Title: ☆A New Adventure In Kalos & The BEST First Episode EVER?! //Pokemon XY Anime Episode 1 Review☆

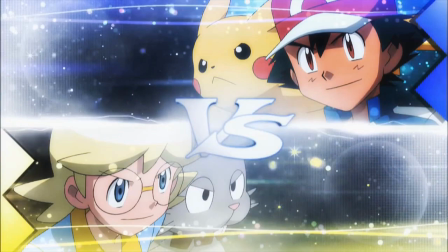[8:10]
And it not only is great to look at, but every time the Versus screen appears, it gets the viewers pumped, like the anime is directly saying to your face, shit is going down right now.
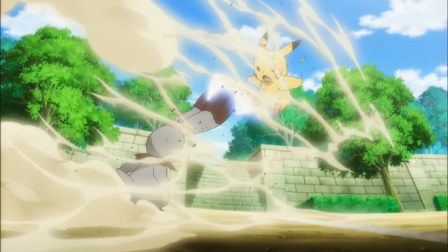[8:19]
And then of course we arrive at the battling scenes themselves and it basically just combines smooth movements, the art style and the 3D camera to something that many in the fanbase still regard as their favourite animation style and many of Ash's greatest battles were in XY and one major factor Y was because
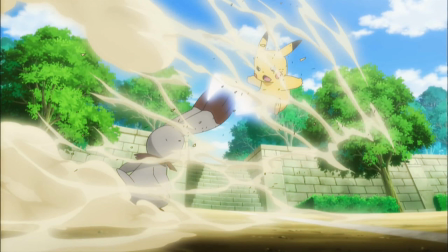[8:34]
of this animation. But enough about the animation, let's talk about the content of this episode.
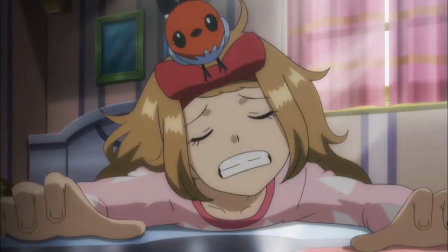[8:39]
In hindsight it is unbelievable how much they crammed into just this first episode, the introduction of Serena and hinting on her training with her mom which later on would be a major conflict throughout her career,
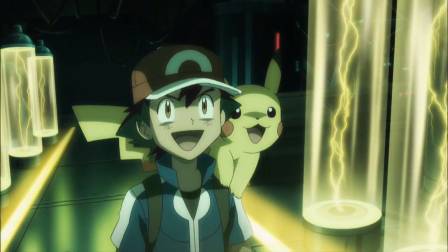[8:50]
the very last time we saw Ash actually challenging for a Pokemon Gym after entering a new region, which you know both Sun and Moon and Pokemon Journeys don't do.
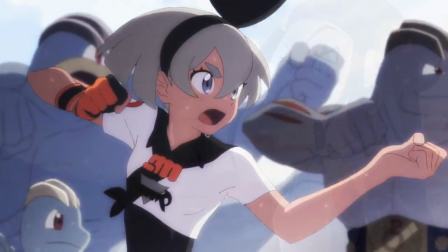[8:57]
Which is especially sad in Pokemon Journeys case since the Galar Gym Leaders are one of my favorite Gym Leaders of all time thanks to their vast amount of personalities and charisma.
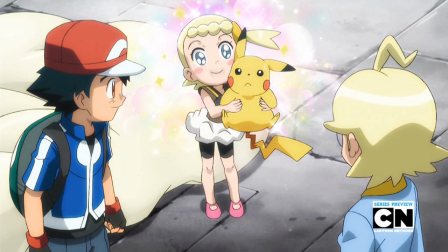[9:06]
It's really a shame. Then we had the introduction of Bonnie and Clement by establishing the younger sibling as the super Pokemon lover and sometimes she really overdoes her
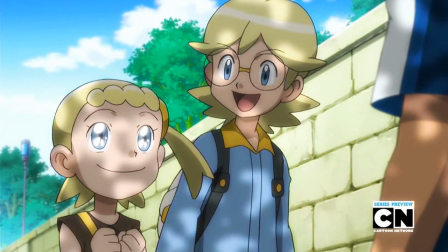[9:14]
love but she means it well and I just love how much enthusiasm she shows towards both Ash as a trainer and just Pokemon in general.
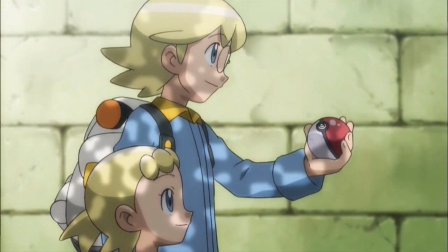[9:21]
On the other side of the coin we have Clement who at first seems to be a little bit geeky but from day one they established him as a very competent trainer who can even keep up with an already established trainer like Ash and by displaying not only his batting skills but also his
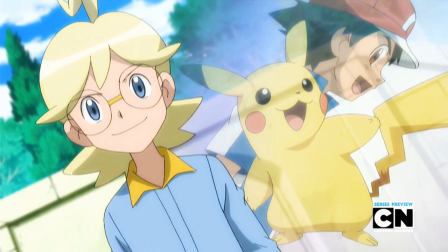[9:34]
battle IQ they make it very clear that he seems to be very experienced. Thanks to the games we all knew even back then that both were connected with the Lumious Gym but it's nice to see his status as a gym leader being justified with his overall display of skills.
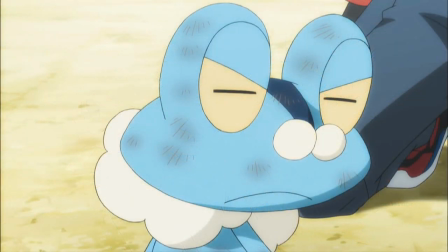[9:47]
Last but not least, the introduction of Froakie and even back then, he had the sense of protecting somebody while also looking really cool in the process,
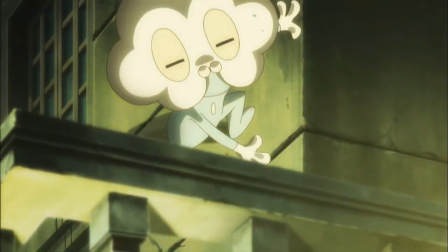[9:53]
but I honestly just really like how they showcased Froakie with him hiding in the shadows while constantly watching over our boy Ash, which not only suits his overall theme as a ninja Pokemon,
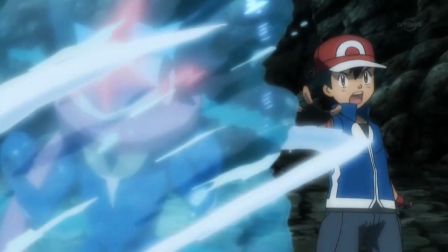[10:03]
but also he shows a lot of interest towards Ash right from the get go and how their relationship ended, well, is something we all know all too well.
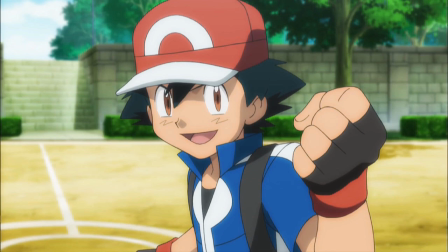[10:11]
Honestly, I really had a blast watching the first episode of XY and till this day is probably one if not my favorite first episode of all time Anyway guys,
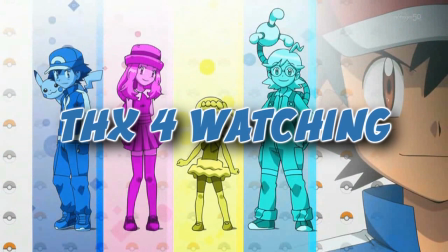[10:19]
I really hope you enjoyed this a little trip down memory lane What is your opinion on the very first episode of XY and tell me your first experience with the XY enemy and just like always I see you guys in the comments down below